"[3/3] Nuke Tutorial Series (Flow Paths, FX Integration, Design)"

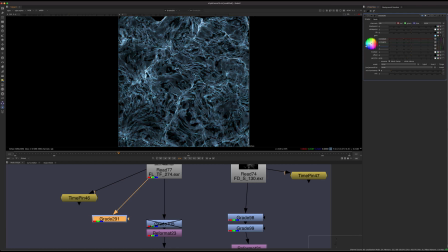(16:33)
You could do more of a fluid type of thing. You can mask some other effects through this. And this could be a force field. This could be all kinds of different stuff. So really, it's a versatile way to work to have just a better base to start with.
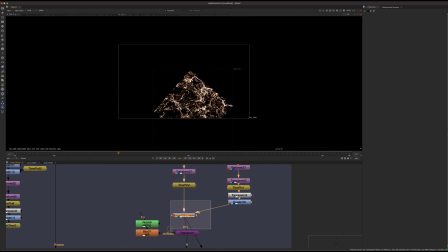(16:49)
So that's looking like that. And then basically, again, I was doing the same sort of trick here. So I was using that explosion effect really as just a mask to kind of reveal that kind of fluid pattern.
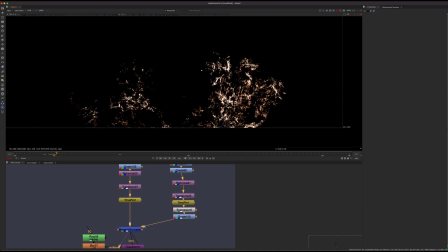(17:02)
And what that does is it's starting to make it feel like some kind of electrical kind of fluid. And there's a million different ways you could design this shot. If you're doing this shot yourself, you don't have to necessarily, or maybe even make it a goal not to make it look the same.
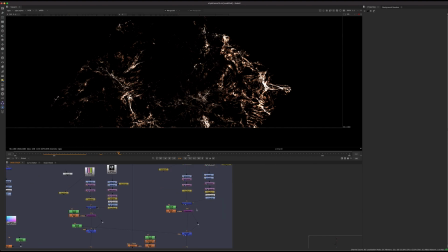(17:22)
Like you can do different stuff. You can make it a different color. You can do different, ways to approach this. But this is just to show you kind of the way I'm thinking about it as I'm kind of designing the shot. So I combined those two effects.
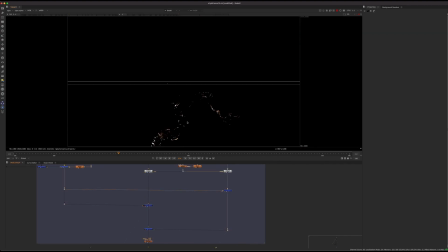(17:36)
We have that kind of thinner one, and then we have that sort of more streaky electrical, and then we're just merging them over each other. And then that's kind of actually the main effect of the body. So we have this whole thing flowing through, and then I just added some 2D motion blur as well to kind of blend everything together.
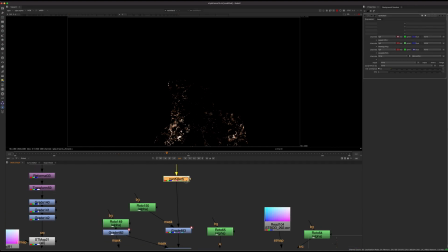(17:55)
After that, one thing to note is to use these NAND killers sometimes. So this is not actually a node, but you can do an expression. The expression's right here. Sometimes you'll get nodes that are called NANDs.
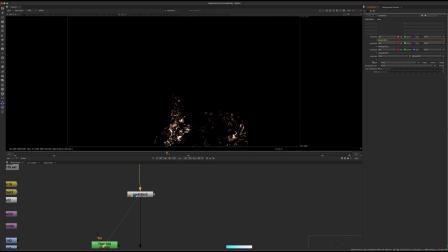(18:10)
And basically it's just like, you could just think of it like a broken pixel. And it just means it doesn't understand what the value of that pixel is anymore. And sometimes this will happen when you have like crazy high values or like negative values.
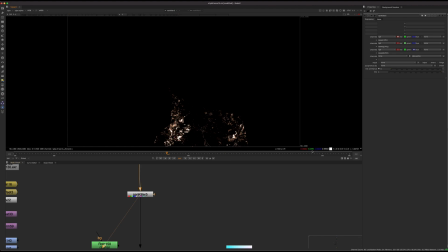(18:24)
So some of these effects are pretty bright in their values if you look at some of them. But this kind of fixes it. So if you just write this expression in an expression node, so if you ever sampling around, like if I'm holding control and I sample around, if you ever see a pixel that says NAN,
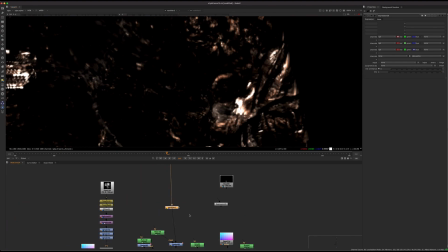(18:39)
that means you have a NAN, and you want to kind of go up the chain in your script and figure out where that's happening and try to kill that so it doesn't keep going.
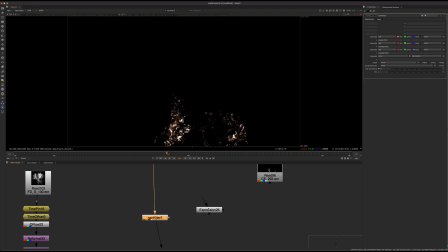(18:48)
So there's two ways to fix it. You can either put a clamp with a really high value. Sometimes that works. Otherwise, you can do this expression here. So if you create an expression node and put this in the 3 boxes, it will get rid of that broken pixel.
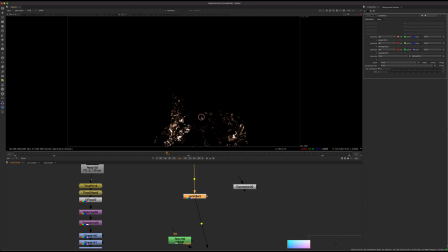(19:01)
So if you ever run into a problem and you see really weird stuff happening, check to see if it's if the value when you sample it is that NAN. So we keep going down here, and
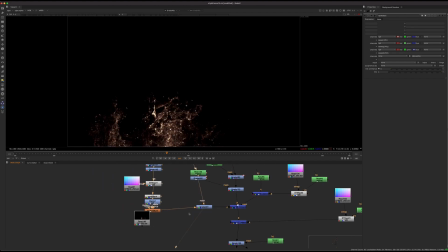(19:19)
what else do we have here? It looks like I just added some kind of sparkles on the edge, so I used that same effect, but I actually did merge a little bit of it over just to soften it because it was getting a little bit contrasty.
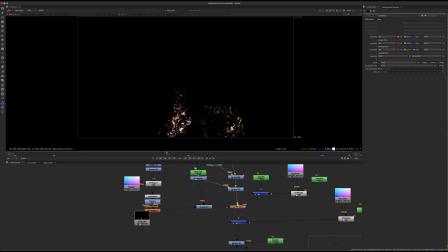(19:32)
And that's something you're not going to notice when you're designing it. Like I'm looking at this over black, but when I'm designing, I'm probably looking here in my script. Like I'm looking at kind of over the background. What does it actually look like over the picture?
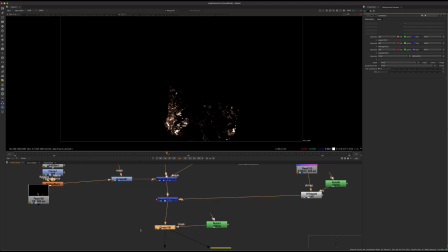(19:48)
But I'm kind of showing you the script in this area. So, And yeah, that's pretty much it for that, for the big effect there.
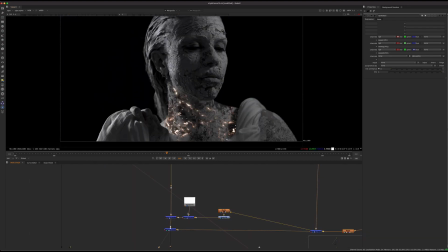(19:56)
So one thing I did as well, I mentioned it briefly in the last video, was sort of using the same effect.
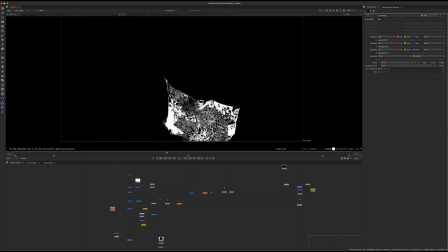(20:05)
Let's just go here. So we have this whole effect, but I actually used the alpha here to kind of
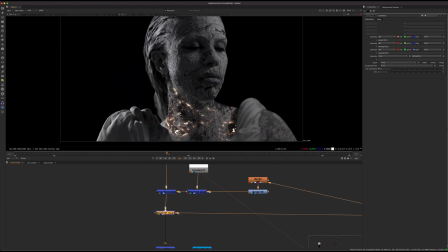(20:13)
darken the skin that the effect is going over. So that's kind of just a weird, it's not like, there's no technically correct way to kind of merge something like this over. So it's kind of a cheat to just use an over here,
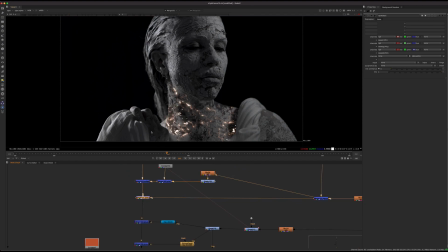(20:28)
but it gives it this different look where it's making the skin darker versus just using a plus. If I were to just use a plus, you know, it's going to look like that, and then you can't really see anything.
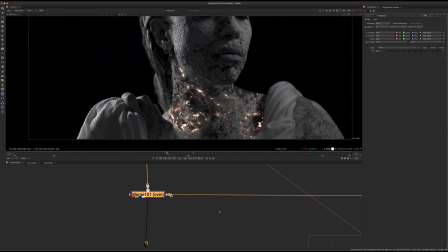(20:41)
So that's not really useful.